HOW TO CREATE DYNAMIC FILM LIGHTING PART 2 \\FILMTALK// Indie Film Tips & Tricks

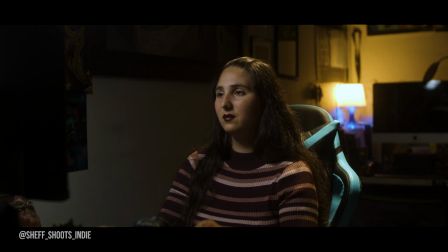Since we do have elements in the background that can be lit up, there's no reason why they shouldn't be.
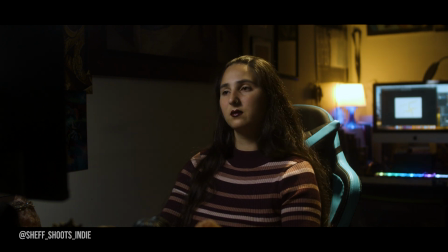So what I'm going to go ahead and do is introduce the computer and the keyboard in the background as 2 more sources of dynamic light in the scene. Now that those lights are on, we went from a very basic image to a full room. Now we get the full sense of the room. We have a little bit of interesting information in the background as well as the foreground. We can see the art in the room now, we can see the contours of the room a little bit more,
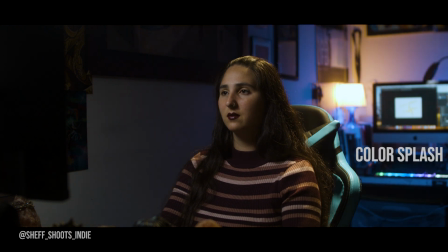and we're doing that by mixing a bunch of different lighting formats. Now, the very last thing that I'm going to add as a bonus is actually another touch of color on the desk behind her.
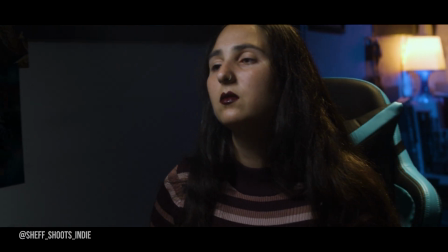This gives us the sense that there's maybe a neon light somewhere nearby. It could be considered spill from that lamp with a little bit of blue on the lamp.
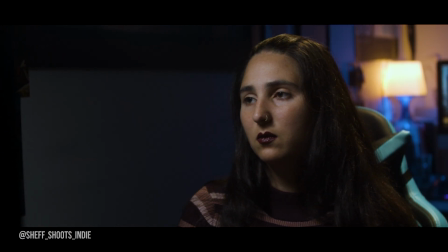The idea is just to make it feel a little more trendy, a little more interesting to look at for the short amount of time that it's going to be on camera. In a word, it makes this whole image feel more dynamic. Okay, before we get too far into this, I want to give you guys a quick piece of advice. It doesn't apply 100% of the time, but I think it's very important to keep in mind. When you are lighting a scene cinematically, typically speaking, you're going to get your best results when your key light is on a separate trajectory from your camera. The chief reason for that is that you want the shadows and the contours and the texture of whatever you're filming to fall on camera's side.
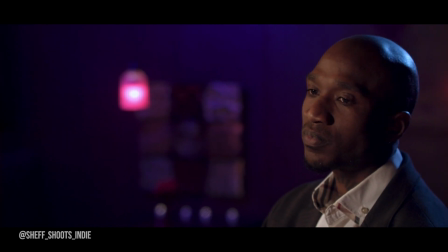That's the most interesting part. Where you go from there is you introduce other lights around your subject to highlight the other elements in the scene.
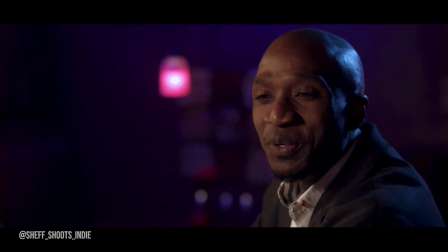Again, that applies to what I would say is about 90% of your setups.
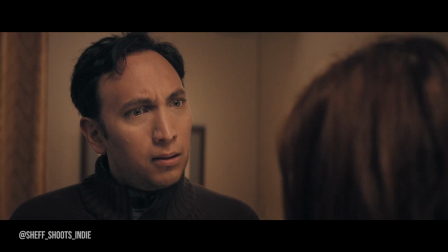You're going to find that the key light on the far side of camera, on the far side of your actor's blocking trajectory, is going to give you the most cinematic results. Not 100% of the time. I have definitely found myself filming next to windows where the key light was coming through the same angle of the camera.
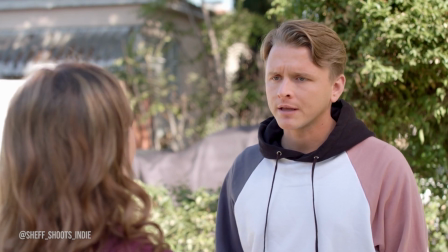It still looked fantastic. Some things that you shoot don't call for a super heavy cinematic look.
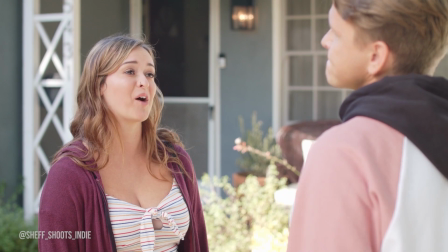Sometimes you have to introduce a lot of fill light to make things feel light and airy and pretty. So again, not 100% of the time, but if you are looking for like an edgy,
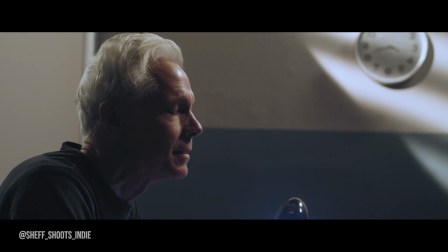cinematic, emotional, evocative kind of image, you're gonna wanna put the key light on the far side of your camera's trajectory.
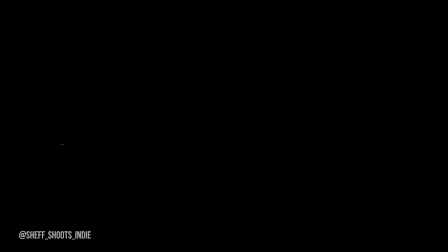All right, let's hop back into it. Okay, so since the previous image was nighttime, for this one I wanted to go for something a little different. I wanted to show you kind of a daytime look. So naturally, we're gonna start with a completely dark room, and then we're gonna add our key light.
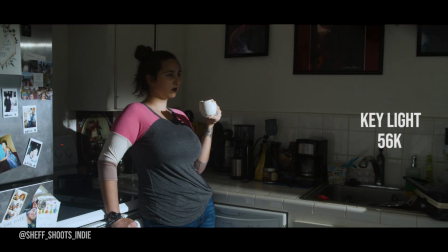In this case, I want the key light to be a very direct, very harsh sunlight spill, make it feel like it's coming through a window in the early morning, let it be kind of splashy on certain surfaces of the room, but I don't want that harsh light on her face. Now, if you wanted to go for a minimalist look, this might do the trick.
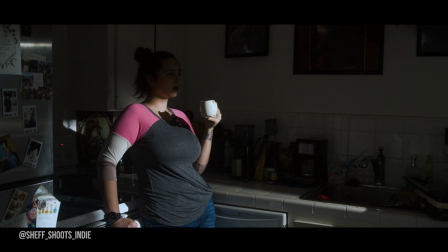But the next thing that I'm gonna do is to try to make that sunlight feel a little more interesting, a little less like it's coming from a source of light and make it really feel like it's coming through a window.
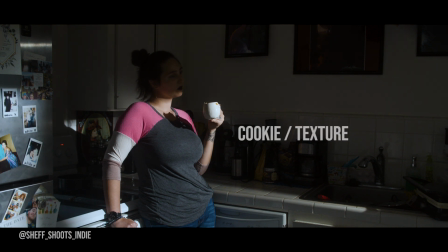The way I do that is I'm gonna take what some people call a cookie, which is basically just like a black card with slats cut in it to create a shape.
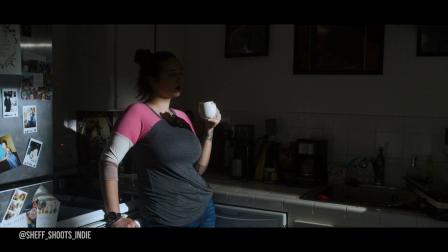I did a very similar thing on my previous dynamic lighting video. It was a little bit rough around the edges there, so this is a little bit more clean. And what I'm gonna do here is use it to create lines in our key light. So again, it feels organic.
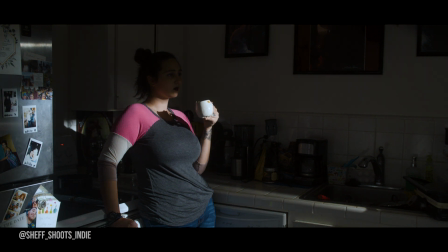It feels like it's spilling through a window that's gonna have window shades. So as you can see, that cut down on a lot of the key light, but it also makes the spill more interesting. Now there are sections that your eyes can go to instead of the whole room being lit. Okay, so that's two elements to our lighting, but now with less light in the room, we have less fill.
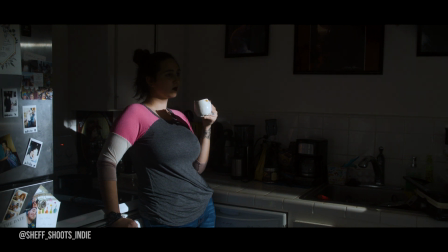So now it's even harder for us to see our actress. So what I'm gonna do is introduce a softbox fill up in the corner and try to make it feel like it's coming from the same window.
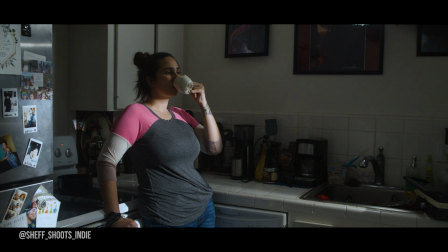All right, so what we do there is now we have a very similar look to what we started with, except it's not quite as splashy. The light is nice and soft on her face. Her cheeks are rimmed. We can see her eyes. We can see the expressions that she has, what she's going through in the scene, but it also still retains that organic sunlight feel.
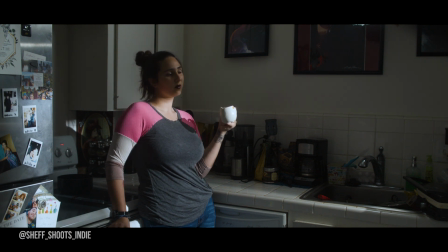So once again, we've mixed formats of lighting. You could call this a finished image. You could do the scene from here.
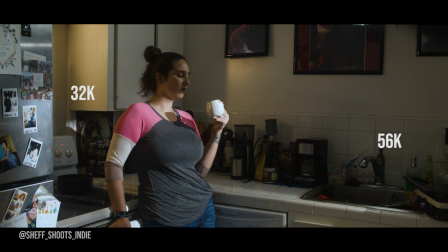I'm gonna take it one step further and I'm gonna add a different color temperature in there. Since we are in a kitchen, there are things like stove lights that we can introduce. So what I'm gonna do is put another panel behind the fridge and add a little bit of 32K tungsten warm light to the scene. And what that's gonna do is it's gonna warm the scene up a little bit. It's also gonna give us a little bit more separation between the sunlight in the room.
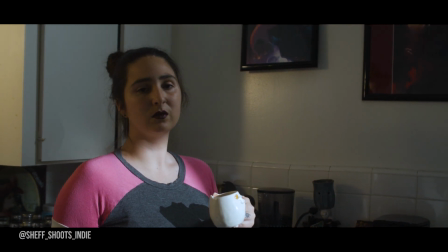A tiny bit of that light on her on the edge of her face. We can see a little bit on the wall back there behind her.
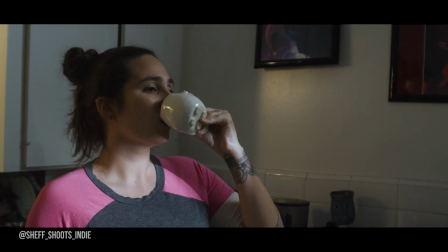It's creating a nice interesting texture there. The whole thing just creates an image that's a little more pleasing to look at, a little more interesting, a little more dynamic.
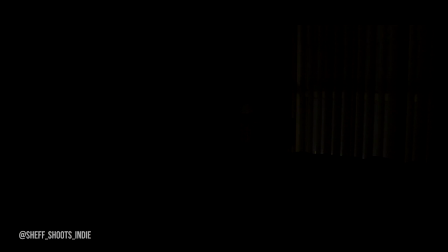Okay, so for our final scene, once again, we're gonna start with a completely black room. If you can see outside the bedroom window, there's a little bit of light that's spilling from the outside that I wasn't able to control, but it's not bright enough that it's really gonna impact our image, so I thought it was fine to just leave it how it was, instead of worrying about trying to black out the neighbor's lights. So once again, we're gonna start with our key light.
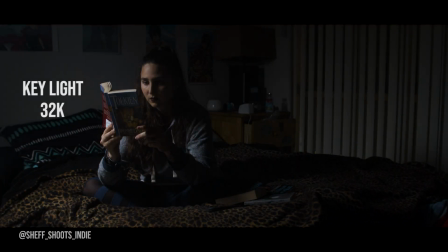In this example, our key light is a very minimal softbox. The idea is that it's supposed to feel like some sort of small reading lamp in her room that gives her a little bit of light to see by, but not enough that it's blasting out the entire room. So we're still able to have a lot of contrast in our image. So again, if you want it to be super minimal, here's your key light, here's your scene.
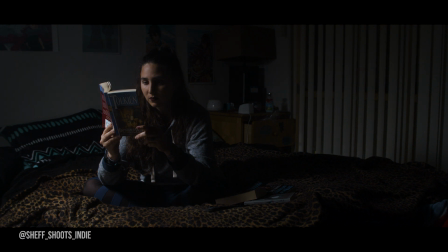This light is definitely dramatic, but it's not exactly dynamic. So we're gonna make it a little bit more dynamic. So if you look at the rest of the room, there's not a lot of color in this image. It's sort of a muted color palette. So what I wanna do is bring some really bright dynamic color in the rooms.
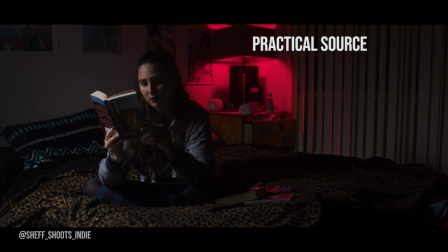So I'm gonna make use of the practical lamp that's in the back in the corner, and I'm actually gonna add a super diffused red bulb to that. All right, so right away the room is looking a little more interesting. There's a little more going on here. Two different colors of light, two different textures of light. So of course, the next thing I'm gonna do is I'm gonna separate her from the background a little more by complementing the light in the back.
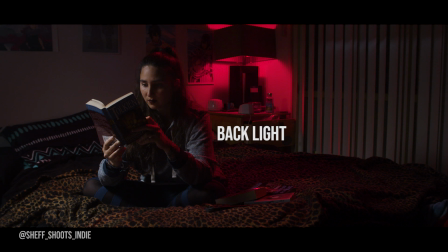I'm gonna take a panel, I'm gonna gel the color to match the light in the back, and then I'm gonna point that at the back of her head. So now we have a little bit of red spill that lands on her hair, on her shoulders, on the books. Again, it just really pulls her into the room. It ties all the elements together. Even though that light didn't actually reach her, we make it feel like it reaches her and it makes sense visually for the audience.
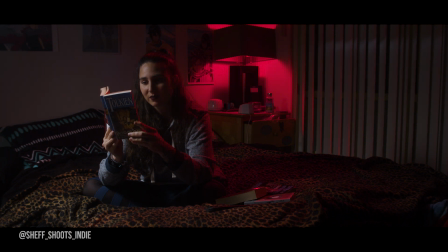Makes a much more interesting frame. So if you really wanted to make this feel dramatic, you can leave this one how it is.
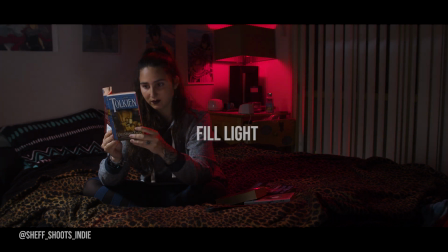If you wanted to soften the image a little bit, which I do, I'm gonna bring in a little bit more fill light on her, and I'm actually gonna add an eye light, which is a light that you typically keep close to the lens or close to the actor's eye line. And what it does is it kind of brings their eyes out of the shadow. So if they have an emotion, even from a distance, we're able to really catch what's going on in their head.
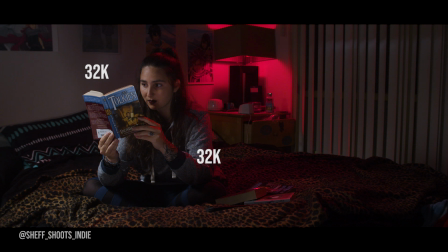So this is what the eye light added. And of course, I want to make sure that my eye light matches my key light so that it feels like a nice continuous light, like it's all coming from the same source. So it's very easy for the audience's brain to put it all together into one image. We have a soft light in the front, we have a harsh light on her back, we have a practical in the background, different textures of shadow back there.
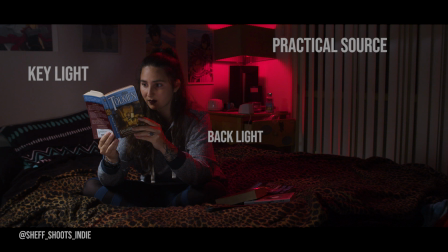But I'm gonna go ahead and take it one step further, and I'm gonna add more color to this frame.
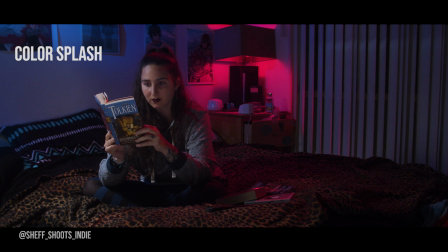Since we have established that she's the type of person who would have a colorful practical lamp, we can go ahead and assume that there's other colorful practical lamps in the room. So what I'm gonna do is add a second color to splash on the walls, and again, pick up the monotone room and make it more interesting to look at. For some people, that might be a little too splashy, a little too bubblegum. For others, that might be exactly what they wanted to see.
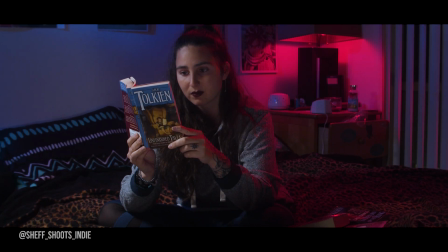Maybe the character isn't quite so moody, maybe the moment isn't quite so dark, maybe it's a little more relaxing and you wanna make the room feel like it has a vibe to it. So again, this is a very simple image, but it's using multiple styles of lighting all in the same frame to create a more dynamic and interesting image to look at. All right, so those are a couple examples of what I would consider to be dynamic lighting. I will say again, as I always do on these videos, that this is art, this is very subjective. If you guys or gals do not agree with me, please tell me in the comments. I'd love to talk to you about it. I'd love to keep talking about film when I'm out on set, when I'm on the job, when I'm shooting a film. I always strive to keep the frame dynamic. So obviously it's something that I'm very passionate about, visually speaking, so I could talk about it forever. So if you guys have any questions, comments, concerns, your own opinions, you want to talk about your favorite lighting setups, your favorite types of lights to use, that sort of thing, by all means, stick them in the comments. I would love to chat with you.